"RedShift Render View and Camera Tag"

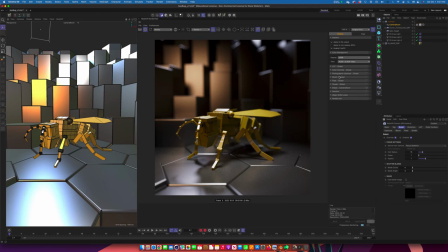Well, the next one I want to look at is maybe the exposure controls, right? So I'm going to turn that on. And again, these are using camera settings, film settings.
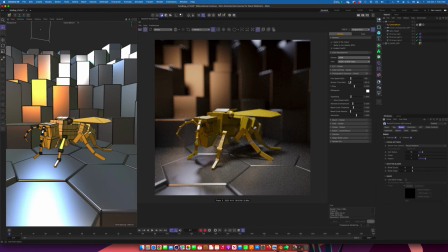So you might want to get, if you're not familiar with those, maybe I would just work with the f-stop. The lower this goes, the brighter the scene's going to get. The higher this gets, the darker it's going to get.
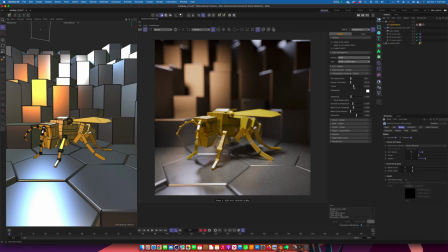So I'll just pull this back into something that I like. So the one thing that was bothering me was I felt like it was just a little too dark and I wasn't getting some of those details. It looks pretty good to me. There are other things you can do in here, like I could turn on the vignetting.
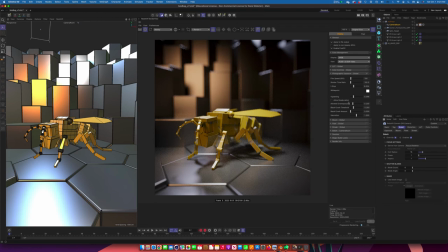I would not mess with these. I just leave these alone. Has to do with kind of something called tone mapping. So I'll just leave those where they're at. You could play with something if you want to get into like a little special effect. I don't mind this sometimes. I'll just turn on the bloom, right?
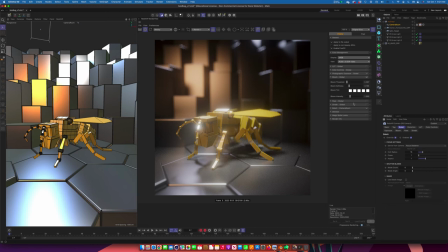There's just kind of like a aberration, you know, this is like an artifact that you would have in the camera just from all that intense light. And I can turn that down, right? If I just, maybe I just want a hint of it, right?
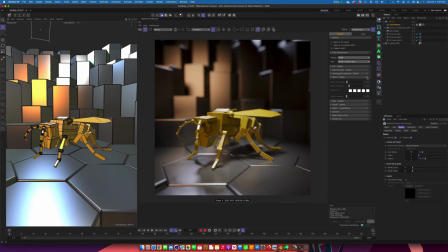I don't want too much. It's nice, you know, I can just turn this on and off. And it all just kind of pulls the image together in a nice way. All right, so like I said, there are other things that we can do in there.
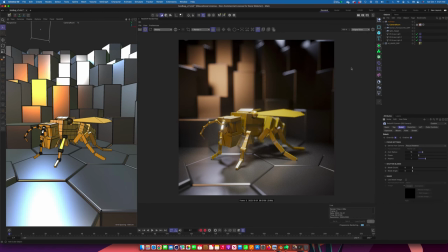I'll just leave that where it's at. This looks pretty good to me. I've got a decent preview. I'm going to turn off the preview and now just do that final render again.
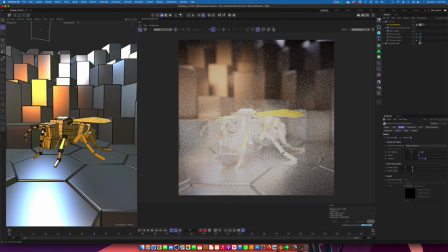Right, so it builds its little point cloud of the lighting information, and then it's going to run around and do all the final buckets, right, the image quality.
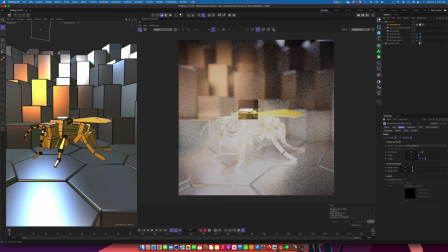Again, I won't wait till this is done, a little over my self-imposed 15-minute time limit, but I'll let it do a few boxes here. And when I'm done, I'm just going to say file and save.
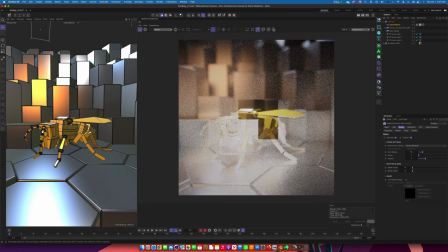yeah, that should be pretty good. The I guess one thing is this is going on with the buckets, and I'm using depth of field. You know, when you add, you know, blurry reflections or depth of field, you have to do a lot of samples to smooth out that blurriness.
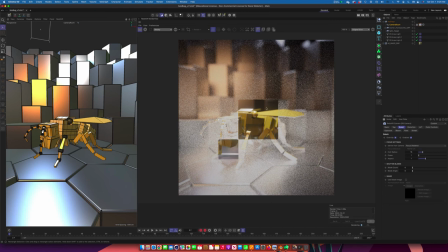So maybe you can see here in the back, it's hard to tell with your probably the video compression, it might look a little grainy. If you get to the point that you are having issues where your image, the shadows are real soft,
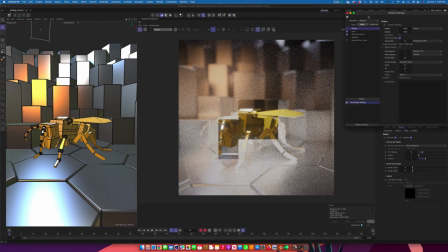they look grainy, it's depth, you know, the blurriness is grainy. Several ways to fix this.
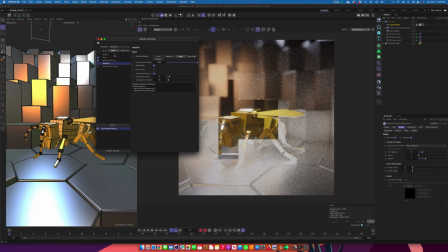I think the simplest thing is if we just go into the Redshift under the, you know, it has the basic settings here. You can go from the default for you all would be medium, and then you can move that up to high. I would not use very high. And then we can turn on the denoise. And the denoise basically at the very end of the render
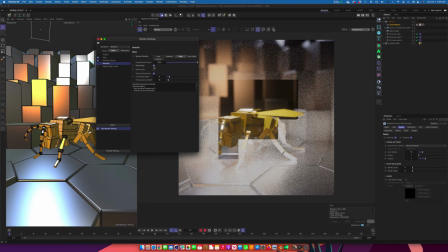will do a pass where it analyzes the image and it looks for graininess and will try to eliminate that. This isn't a magic wand. It won't fix severe graininess. You can't put the settings really low and have that just magically make your image look good.
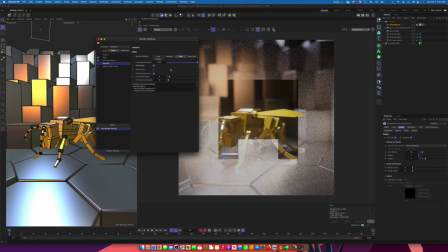But if you get it 90% of the way there, this will take care of the rest of it without creating really long render times. Okay, so already I'm pretty excited about this. There's a nice sharp detail, feels a little bit brighter.
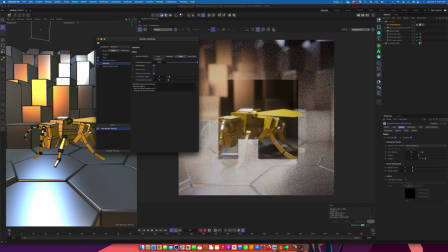I still want some dark mystery, but you know, I still get to see parts of my little model, my insect here. I've minimized the background a little bit. The shapes, I think, relate to the shapes that are here, but they're not the focus, right?
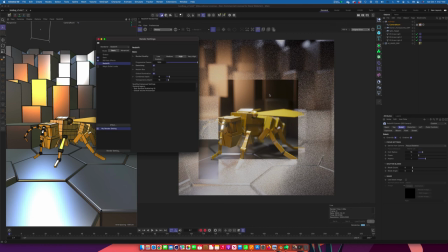They're out of focus in this render. And I think this should be a pretty good render. So maybe what I'll do is just pause and then come back when this is done.